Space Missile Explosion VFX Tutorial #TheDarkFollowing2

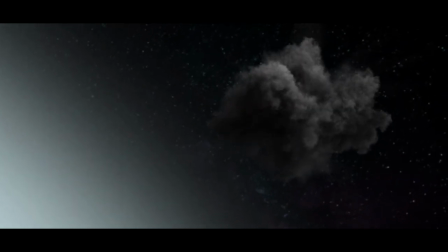[0:00]
Hey everyone, how's it going? And welcome back to another video. And today I'm going to be working on some more visual effects for The Dark Following. And I thought I would just show you the whole process of how I might go about making a shot in real time, because there's loads of shots.
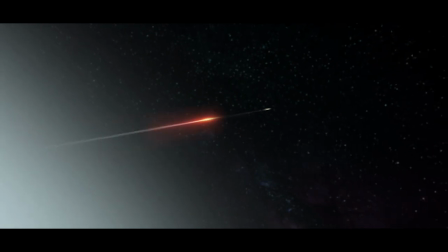[0:14]
So there's going to be probably 200 plus visual effects shots for this one film.
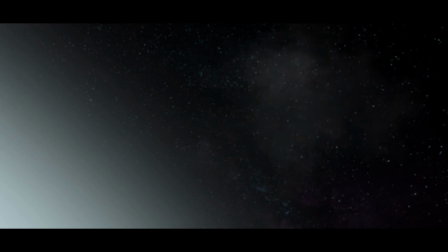[0:18]
I thought maybe, you know, so far I've been showing you the backwards process of the finished product and then going through layer by layer.
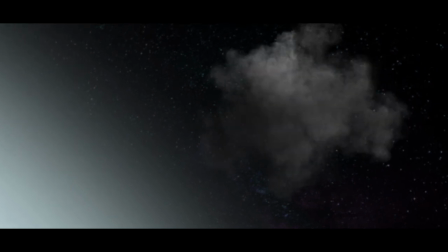[0:24]
But I thought it'd be good to show you guys my process of problem solving and actually producing a shot from scratch.
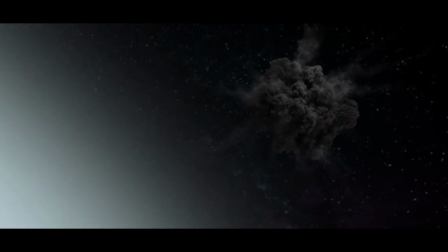[0:31]
So I'm going to show you right now the finished shot, and then you'll see what we're going to look
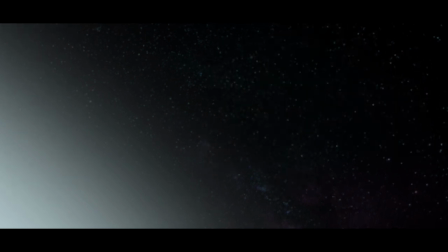[0:35]
at. So you'll be looking right now at the finished shot on your screen, and now we're going to go and see how about we get there.
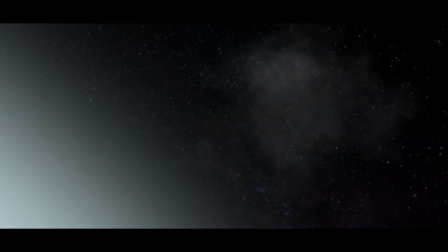[0:40]
Now I have no idea how we're going to get there. I have some ideas, but this is part of the problem solving aspect of visual effects making.
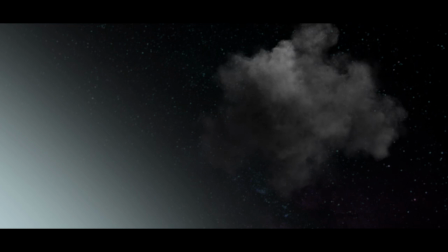[0:48]
Is there are 1,000 ways you could do a single effect, so you're going to see how I go about doing it.
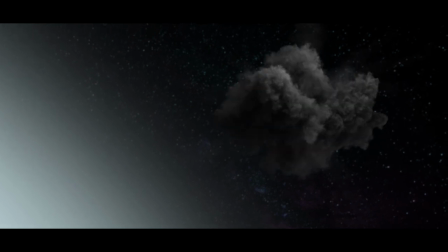[0:53]
And if you have any ideas or tips or tricks or recommendations as to how I could have done things differently, or you see something that I do that is different to how you would have done it, please let me know in the comments. It's always interesting to learn about other people's techniques. And if you're new to the channel, please do consider subscribing.
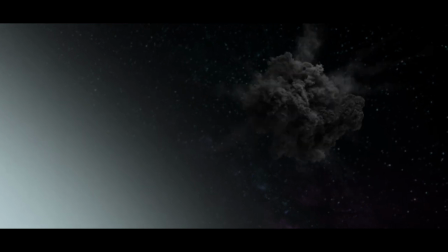[1:09]
That really does help us out. All right, let's get stuck into it. So we just have our normal After Effects file right here.
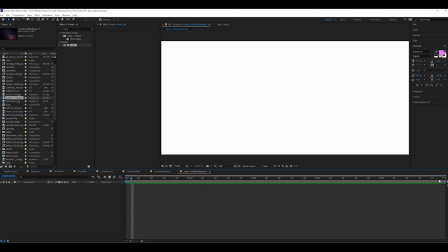[1:16]
Nothing there, it's just 5 seconds long, this composition. And what do we need? So let's first of all just chuck a black solid
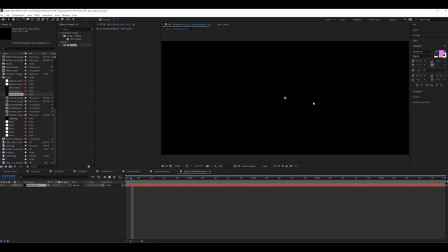[1:27]
on there so that anything that falls through transparency wise goes to black, because this is going to be a space shot. Now what do we, cosmos, a picture of the cosmos that I just got from the internet somewhere.
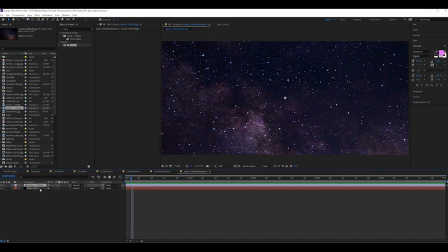[1:44]
There we go, that's way too big. Zoomed in, the shot's actually really nice and detailed, but we don't need it to be like that. I usually work in the half edit, the half resolution editing, because you still get a pretty good quality from it,
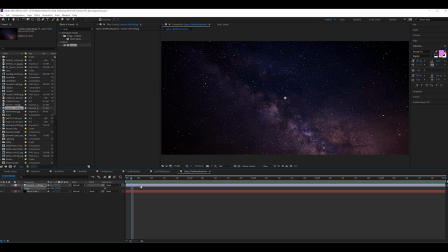[1:59]
but it just saves on the preview and render times while you're trying to view everything. It doesn't take ages to render everything out, so half is pretty fine. Now that's quite bright. And the other thing we want to do is also add a bit of camera blur, because we don't want space to be in focus.
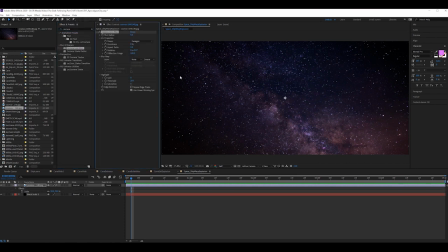[2:17]
We want the camera lens blur. We want the spaceship that's going to be here to be in focus. So we put that about 10. Cool. And it's still quite bright. So what we're going to do is put some curves on as well.
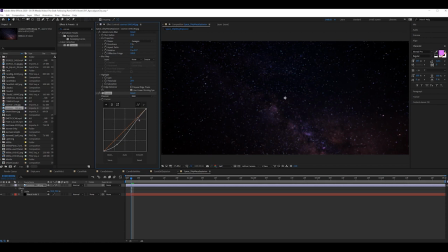[2:36]
Just bring it down. Bring the whites up, the highlights a bit. We don't want it too contrasty either. So actually we could bring it down a little bit there and then bring the darks down. Now, if we play around with the transparency,
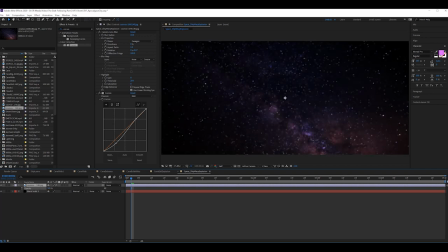[2:57]
like that's obviously nothing. That's a bit too much. So I have it like there. I mean, the image is purple on its own. And if you haven't noticed already, I like the color purple, especially for these films. But we could add a hue saturation here.
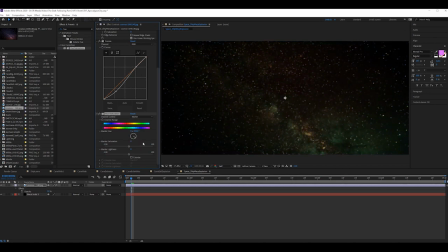[3:15]
Play around with the different colors for this galaxy. See right there, we got some cool looking effects. Go for blue. That's quite cool. That turquoise and the purple there. I'm going to tint it just a bit more to the blue,
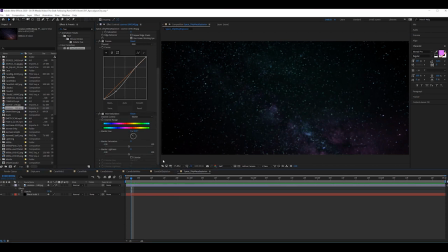[3:36]
just to distinguish it a little bit better from any of the other space shots we've done. Cool. Color wise, pretty happy with that. We can also play around with the lightness here as well. See, like that boosts everything up. We don't want that. Bring that down a bit more.
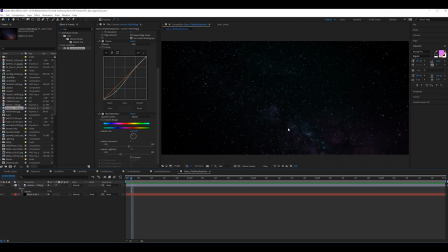[3:52]
Cool, because we don't want there to be so much happening on screen that it's just a mess, especially with stars. It's essentially just loads of dots and pixels, which can get a bit messy. So we can always play around with these levels afterwards once we have our foreground elements there. But for now, that's quite a nice template to work with.